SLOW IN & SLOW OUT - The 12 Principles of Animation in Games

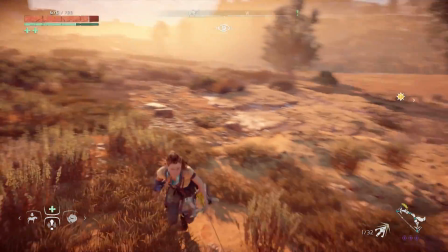4:06 Which is not to say that a big heavy object can't move at high speed, of course, it just might need a little more time or power to accelerate to that speed.
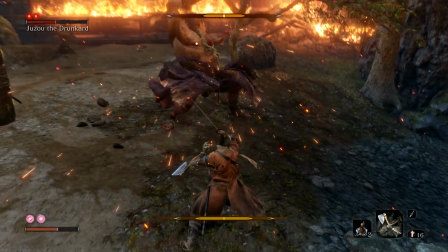4:14 But there are some times when you specifically don't want to use slow in or slow out.
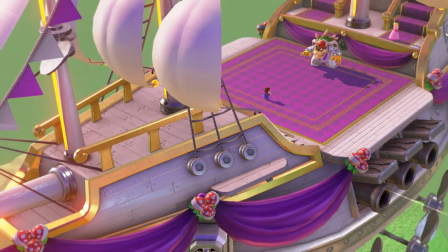4:19 Like, just as an example, maybe the object in question is being impacted by an external force.
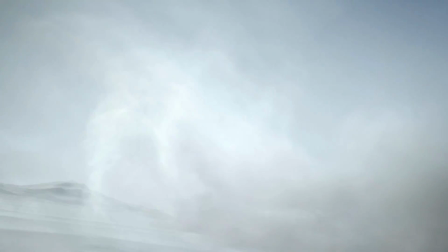4:25 Consider the momentum of your standard video game hedgehog. When he's just moving under his own power,
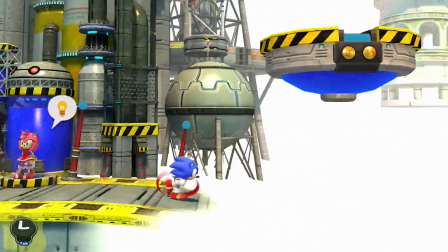4:31 it takes Sonic here quite a bit of time to accelerate from a stop to full speed, and his deceleration isn't instantaneous either.
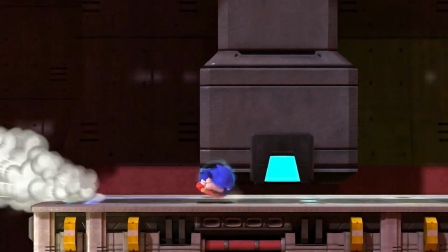4:38 But if he hits a solid wall, bam, that's gonna stop him pretty fast.
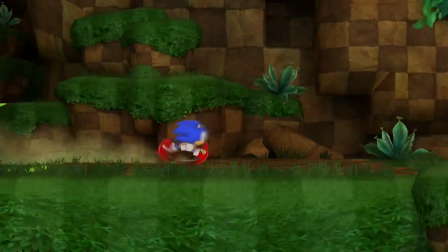4:43 Or if he happens to contact a spring, he is instantly off like a shot fired out of a gun.
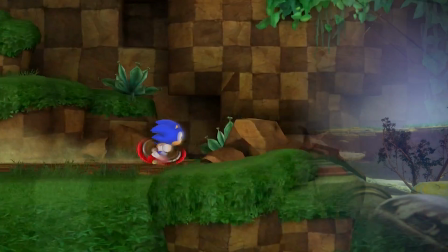4:48 And actually, a gunshot is another great example.
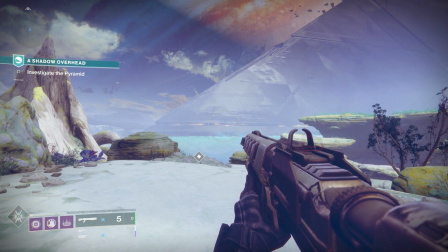4:51 The kick of this gun feels so right specifically because there is no slowing out of that initial pose.
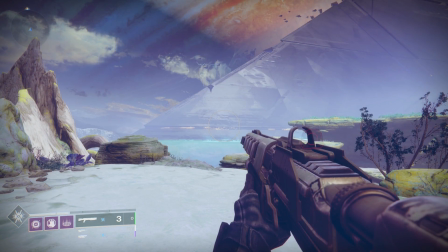4:57 It's just instant kick.
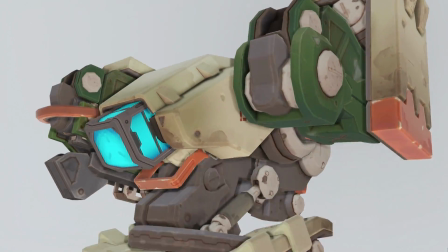5:00 You might also intentionally choose to use less slow in and slow out if you're animating some sort of machine.
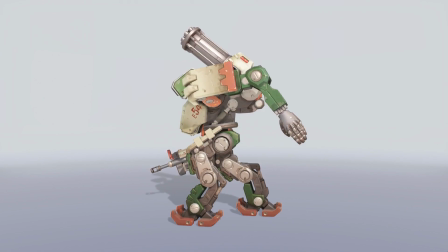5:06 Very even, linear movement with harsh stops and starts tends to feel extremely mechanical.
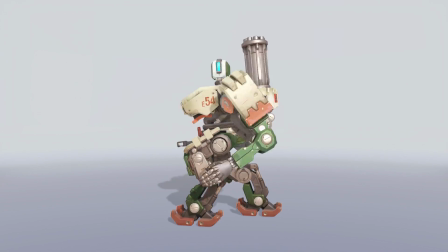5:12 It's why we move that way on purpose when we're pretending to be robots.
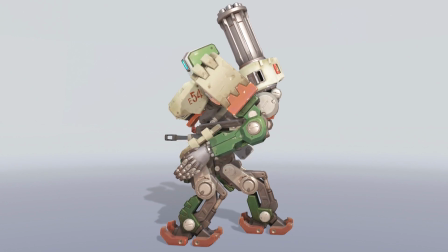5:16 So minimizing or even completely eliminating the slow in and slow out from an object's movement can be a great way to lend it that robotic effect.
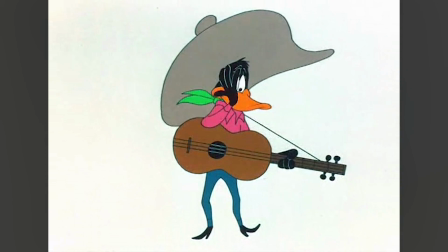5:24 You might also intentionally not use slow in and slow out just for comedic effect.
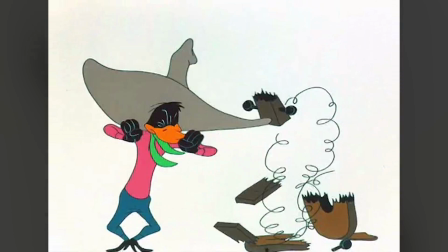5:29 Sometimes just having a character snap into a pose instantly just feels really funny, no matter how unrealistic it looks.
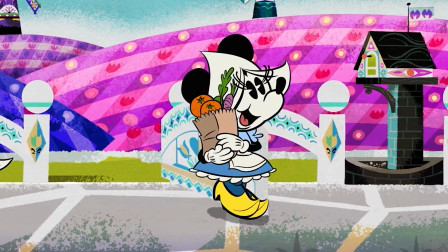5:35 Of course, that is only going to feel appropriate if you have a heavily exaggerated animation aesthetic.
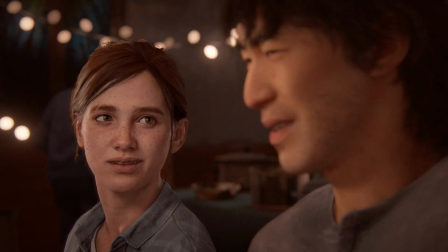5:40 It would feel completely wrong for Ellie to ever move like that for any reason, but under the right circumstances, it's perfect.
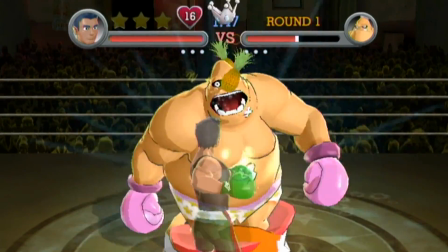5:49 And when you're creating animations for a game, there will be times when you have to minimize the slow in or slow out for the sake of gameplay.
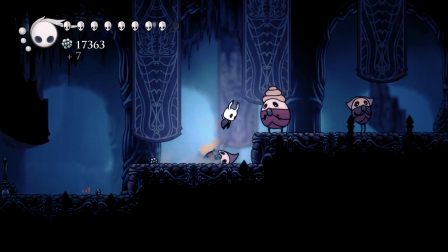5:57 Players like their controls to feel responsive, which means they need to see quick visual feedback for their inputs,
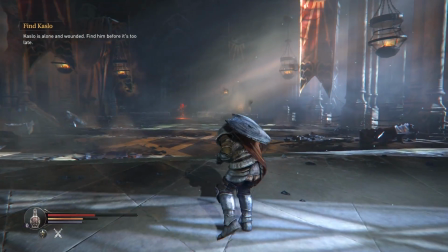6:03 and a realistically weighty slow in to each move is not going to help with that.
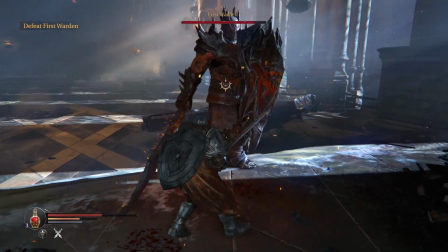6:08 That sort of slow acceleration in this case is just going to make the character feel sluggish.
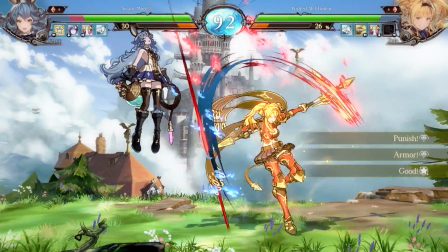6:12 So animators often have to find alternative ways to sell the weight of our player characters.
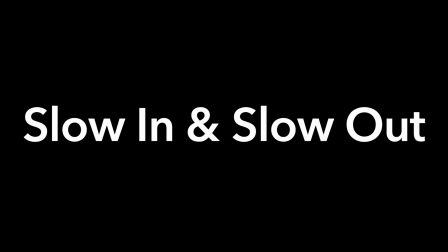6:18 Oh, a quick side note, you might sometimes hear this principle referred to as ease in and ease out.
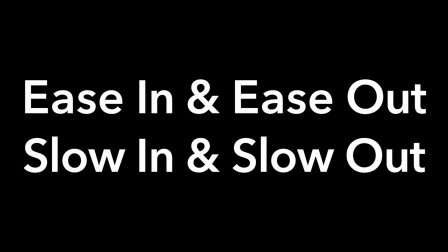6:24 It's the same thing, the terms are just used somewhat interchangeably. Don't worry about it.
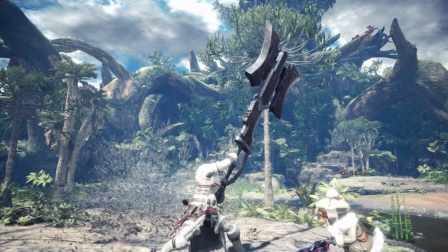6:28 At its most fundamental level, slow in and slow out is about respecting the physics of acceleration and deceleration, of force versus inertia.
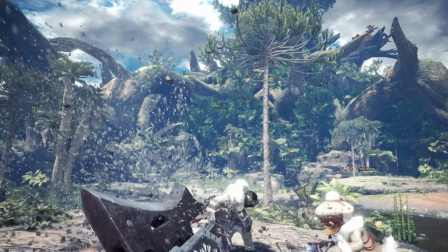6:37 But this principle isn't just about replicating physics.
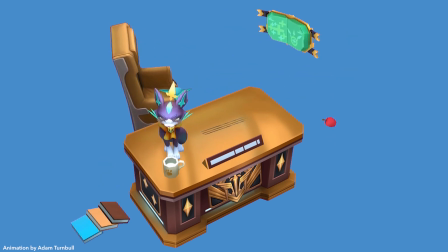6:40 Yes, it does help to sell weight, but it's also a tool for animated appeal, for emphasizing your key poses.
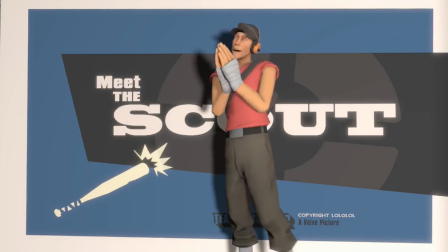6:47 Whether you're applying it in a highly exaggerated fashion or more naturalistically,
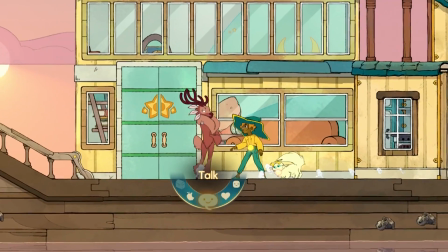6:52 slow in and slow out will make your animation feel more, well, spirited.
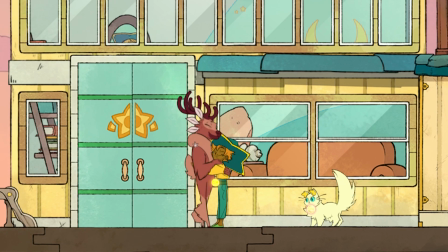6:58 And that's 4 principles down.
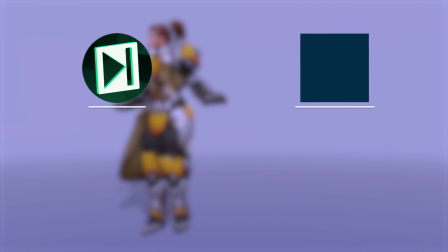7:00 If you would like to see the videos about the rest of them, be sure to subscribe and hit that bell and whatnot, and consider supporting the show like all of these kind folks.
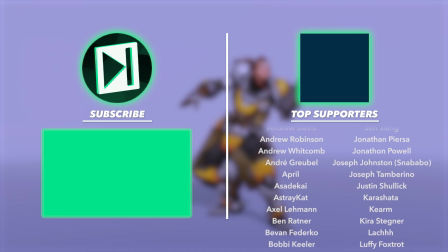7:08 Thank you for watching, and I will see you next time.